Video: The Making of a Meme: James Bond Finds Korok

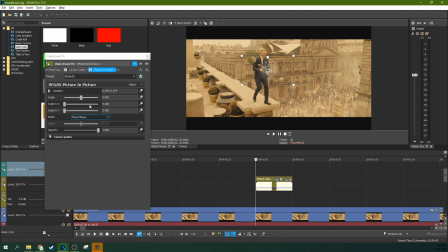I just moved it to one frame, the frame I needed it right on the gunshot and I added a cookie
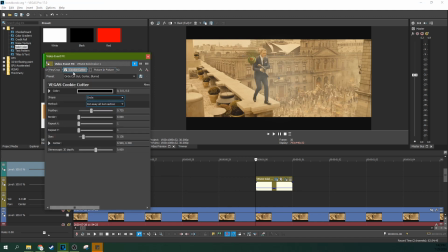cutter effect which you can see here with the cookie cutter effect if I add a border. I just feathered it. See you can see the feather. So I create just a little bit of a circular blast of white and I just kind of center it right there on
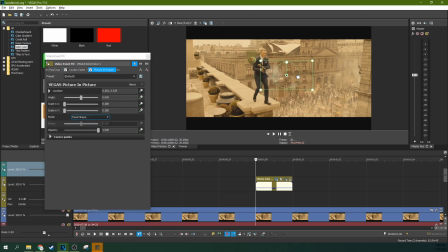the muzzle with this picture in picture track that lets me kind of move that little white blur I made around. And if I put it kind of in front of the muzzle there, then it kind of gives the effect that there's been a flash from the gun, especially because it's only a frame and it's mostly transparent.
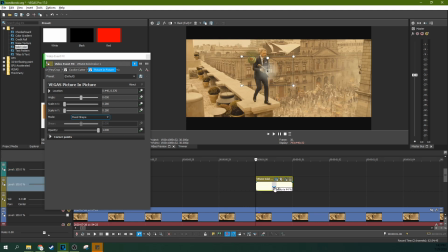And I made that transparent right here. See, this is if it wasn't transparent, but I want it to be transparent. It only just needs to have the vaguest, the vaguest of flashing to really sell the effect.
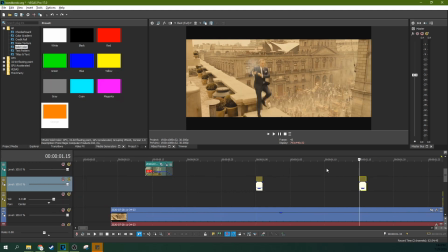And where it is, you can actually see on this one, there's a moment where the muzzle blast is actually behind the shrapnel and that's one of the things that sells it.
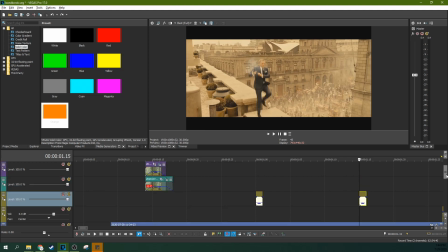The reason it's behind it is because I just wear it as in the layering. I put it underneath it. so that shows up on top which is how it should in the real world anyway so that kind of takes care of itself and then I did have to that last little piece the camera moves the most significantly there so I kind of got away with the natural hovering mechanic of these things
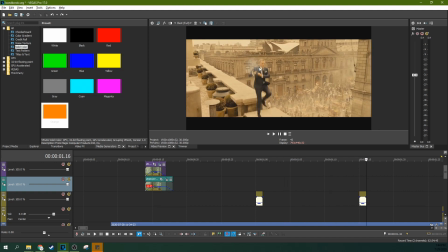where they are I didn't really track them with bond but here I do have to track the shrapnel a little bit and move it further away to keep the same spot because and that's manually done I just manually moved it around the screen the same way I've been moving things around the screen
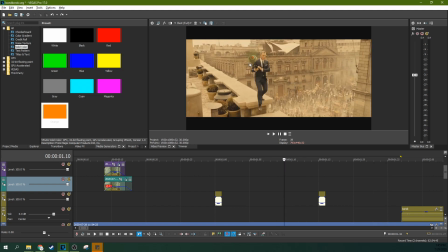because the camera moves significantly there so I kind of just I didn't worry too much about it because as it's catching wind and things it wouldn't stay exactly positioned anyway.
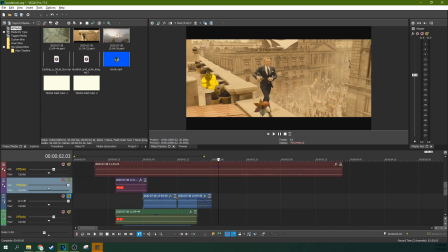There's a small little popping sound that there's a small popping sound that comes with the gameplay footage and I just left that in there a little bit just to give that subtle reminder to someone who's familiar to it about how it would sound.
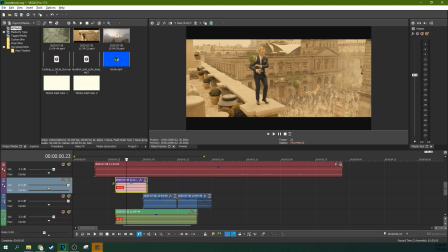Also I left in the Korok sound of the balloons hovering and rising.
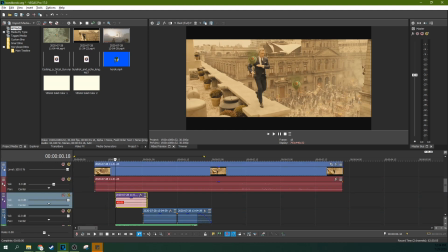I left that in as well when it first starts here. So there's a few instances of the balloon hovering.
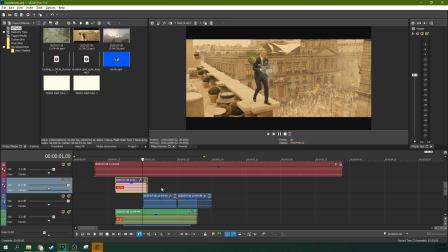I tried not to duplicate it more than I needed to, but it's really down and dirty mix where it overlaps a little bit.
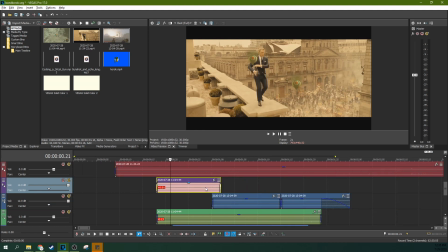The idea is it sounds so messy that I could get away with it and it happens so fast. Really normally these kinds of effects would take a lot more sound mixing, but I was able to just kind of drag and drop them and let your senses do the rest.
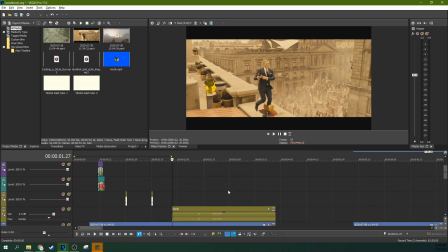The The next thing that happens is there is a Korok that appears. This is a lot of fun.
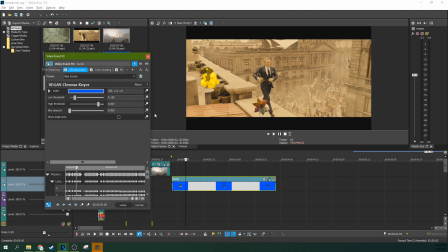This Korok appearing, this is actually something that I have available on my channel. It's a Korok that I blue screened already. It took four hours of masking to blue screen this Korok. I did that in Vegas too, but that was already done.
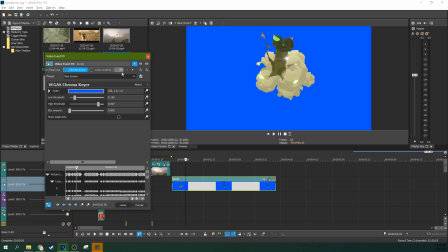The next thing I did was I took it and I chroma keyed it,
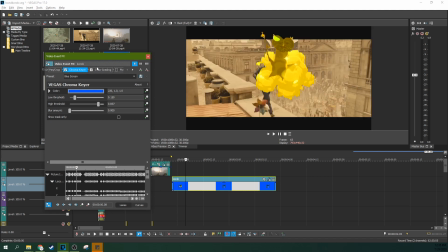and then I color graded it to match the yellowish environment. Really ideally the smoke could have been have a second mask applied to it and I could have color graded the smoke separately than the Korok and that would have been better.
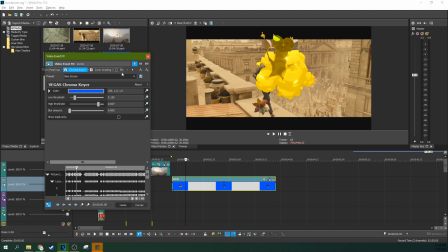I could have also made the smoke somewhat see-through so it would fit with the environment a little better but I was on it just trying to get this thing out. I had to manually place the Korok on the keyframe and as it moves through the scene and so he actually gets smaller
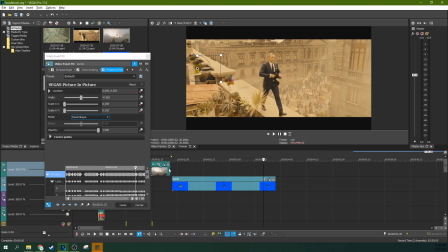as it goes away and stays on that thing and he jumps. Oops, he controls Z there. Stays on that thing and jumps. So as that happens, really what I did is I picked a place where the Korok would be standing. And then I just eyeball lined it up. I just went frame by frame and lined it up and let Vegas make keyframes.
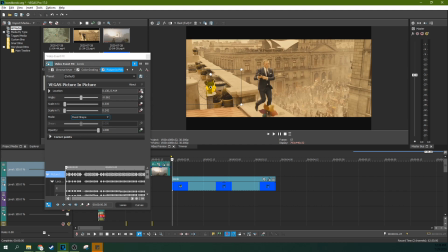I just select this animate thing and I create keyframes every time I made a change. The location was simple. I just started the size he needed to be. I made him just his legs reach a little smaller than the width of this little chimney pipe. And then at the end of it, I left his legs just a little smaller than the width of the chimney pipe.